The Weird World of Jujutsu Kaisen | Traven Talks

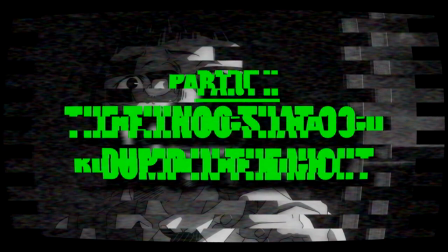Which, in a way, is fitting, given the tone of its story.
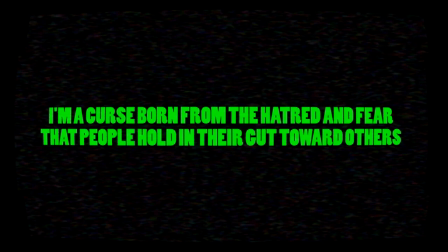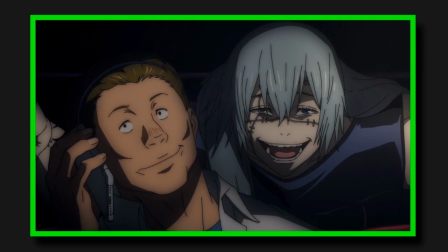As someone who's been obsessed with horror for as long as I can remember, I think the biggest draw of Jujutsu Kaisen for me comes from its macabre elements.
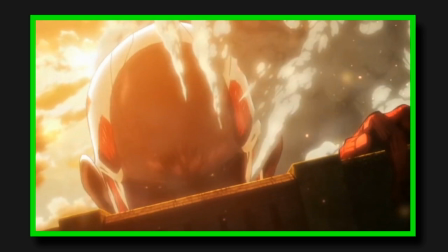Mixing horror and action isn't a new concept. Hell, just when looking at recent anime, it's clear to see the trend Jujutsu Kaisen is following,
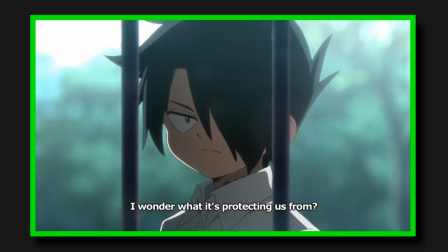with things like Attack on Titan and the Promised Neverland centering their fantasy adventures around the existential dread of a world where humans no longer live at the top of the food chain,
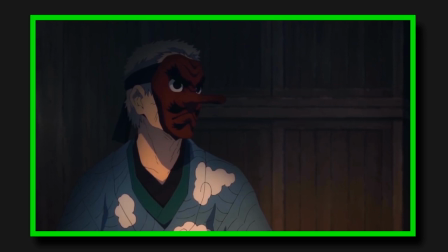or Demon Slayer integrating supernatural Japanese folklore into a traditional battle anime format,
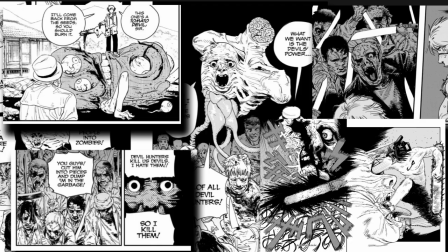and it's probably something that's gonna reach new heights when Chainsaw Man gets animated, cause fucking hell, have you read this shit? it?
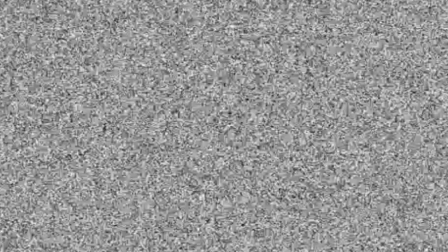This is just the first fucking chapter, Jesus Christ! And Jujutsu Kaisen leans just as heavily into the genre.
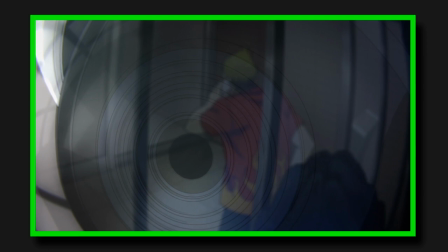I've talked about my thoughts on how one can achieve a true sense of horror in 2D animation before, and I think Jujutsu Kaisen hits the nail on the head of nearly every point.
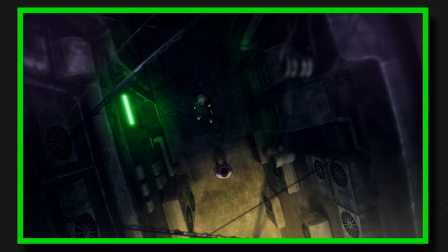There's some strong direction throughout, framing its horror in darkly lit rooms with only a few sources of moody,
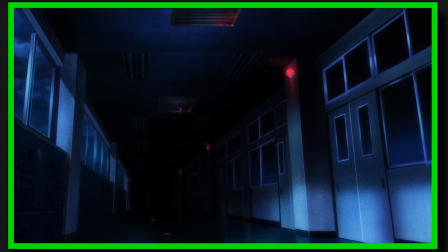unnatural light, and taking time to build tension, its camera lingering on long, quiet wide shots,
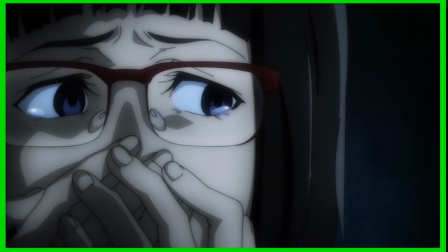the ambiance humming away ominously, leaving the audience unsure of the surroundings they're immersed in,
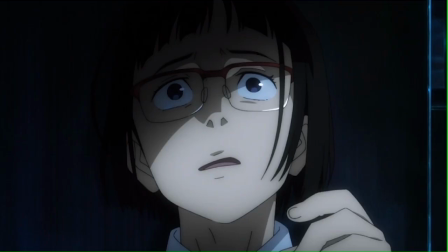and holding on tight close ups to leave the characters unaware of what's lurking in the shadows until it's too late.
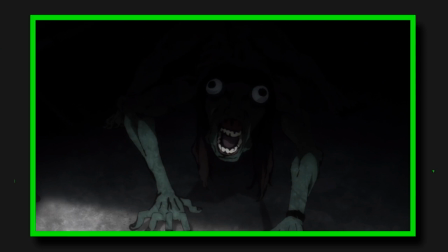And the monstrosities waiting there are truly frightening, with designs that are just downright uncomfortable to watch,
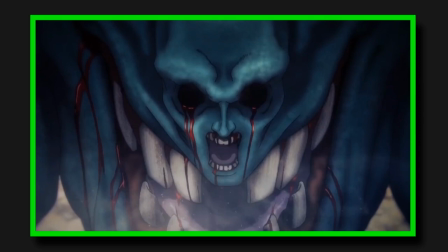caught in this uncanny valley of familiarity and incomprehension, that's heightened by the unnerving detail with which they're rendered,
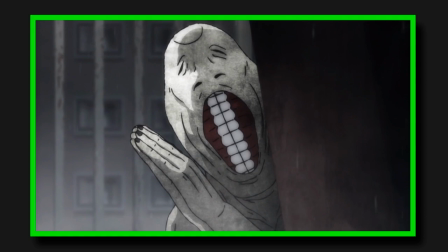their linework and shading implying so much grotesque tangibility to the many folds and crevices riddling their misshapen bodies,
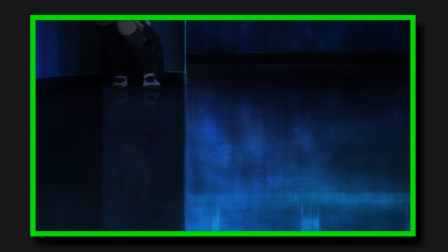and the literal texture overlaid across their forms just emphasising how unnatural they are, in contrast to the simple cell shading of the rest of the show.
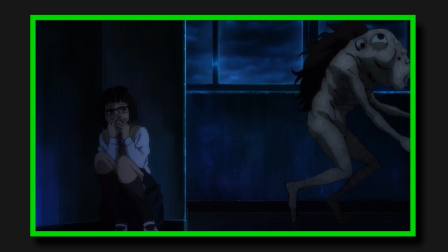Even something as simple as the high pitched filter their screens are processed through, meme-y as it is, just chills me to the bone.
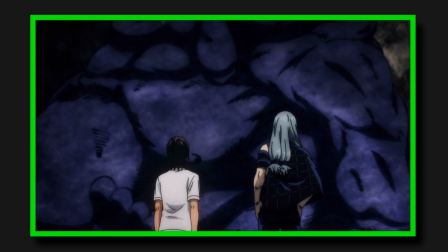Jujutsu Kaisen does everything it can to create a sense of dread and disgust in its darker moments.
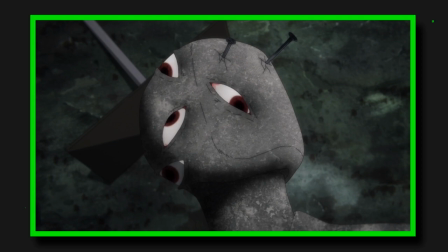But what I find interesting about it is the way it seems to tie this horror specifically to its character's younger perspectives.
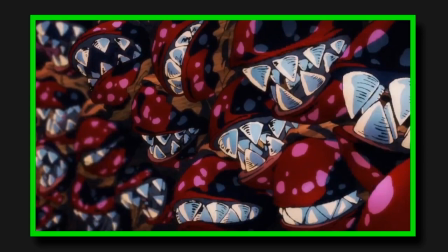It takes the power fantasy of a secret world of magic so many kids dream of adventuring through and upends it,
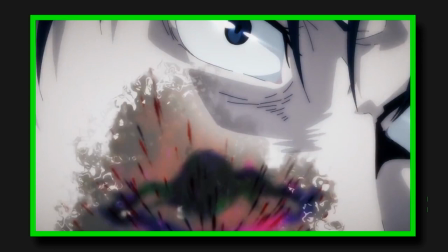showing how scary such a world could really be, and emphasizing just how useless one would be in it,
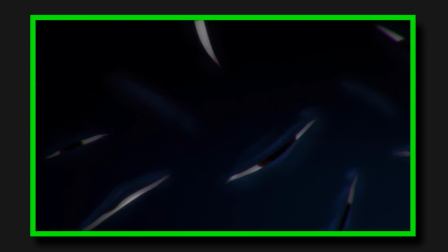as it not only emphasizes how dangerous being a Jujutsu sorcerer is,
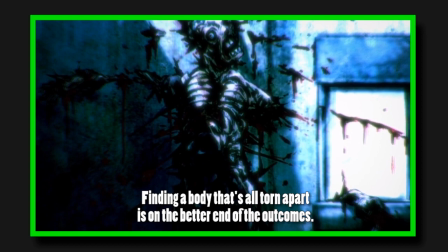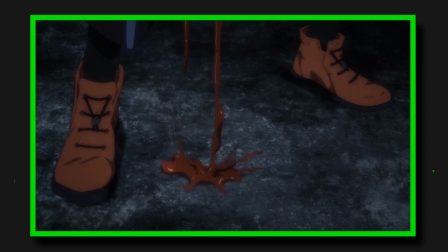It kills off one of Fushiguro's good boys, leaves Nobra on the verge of consumption, slices off Itadori's hand,
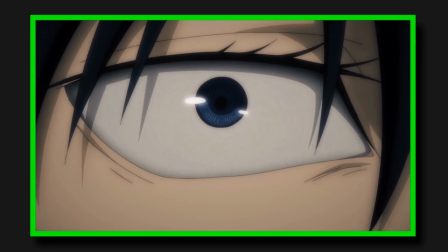blasts off the fingers on the other, and kills him, if only temporarily, after Sukuna holds Itadori's body hostage by ripping his heart out.
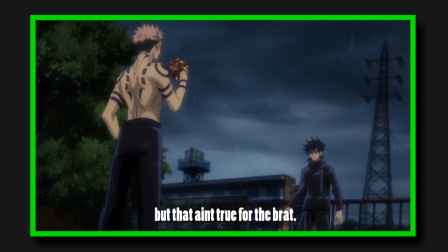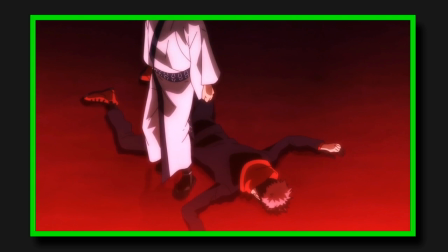Hell, Itadori's greatest strength comes not from himself, but by giving up control role to Sukuna.
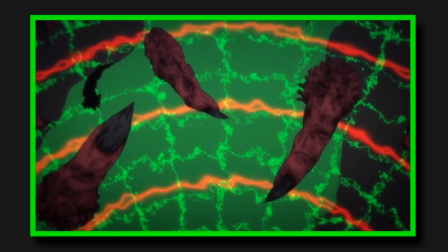Sukuna's raw power naturally reaches well outside Itadori's physical form without him even realising it,
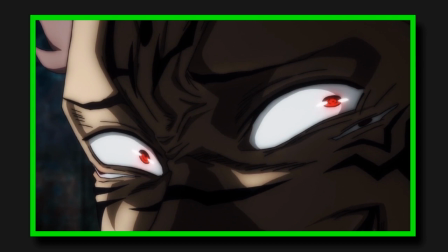and his manipulative tendencies leave Itadori walking on eggshells, as his revival comes at the cost of making a pact with Sukuna that he can't even remember.
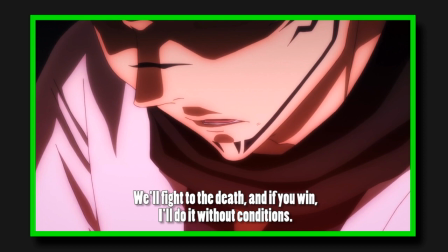Then, let's do it. I killed the little boy from now, but if I killed it, I'll be back with my arm.
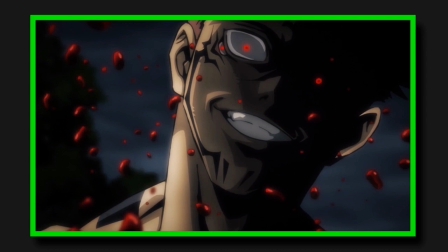It's fine, I'll be there!
And, while Sukuna's influence admittedly only plays a general role in the second half of the series,
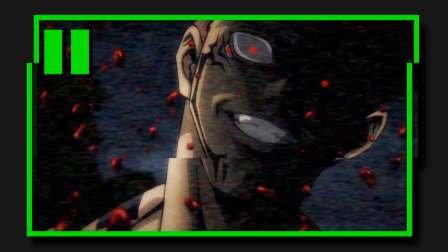which arguably undermines this point as Itadori actually does get some straight up power ups during that arc,
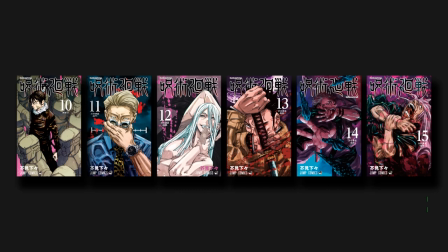it's something that comes back into play big time in what would be season 2 material from the manga,
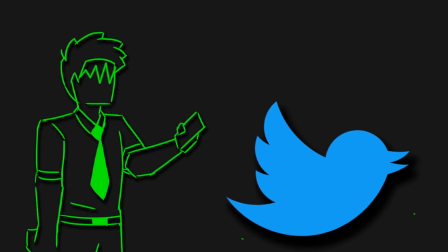that I learned of thanks to the internet fucking spoiling it on me, so thanks for that,
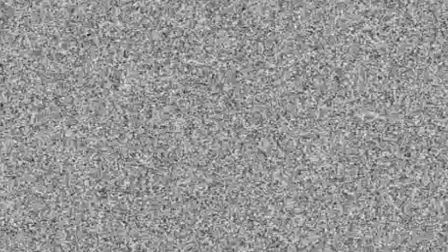Twitter, you fucking asshole.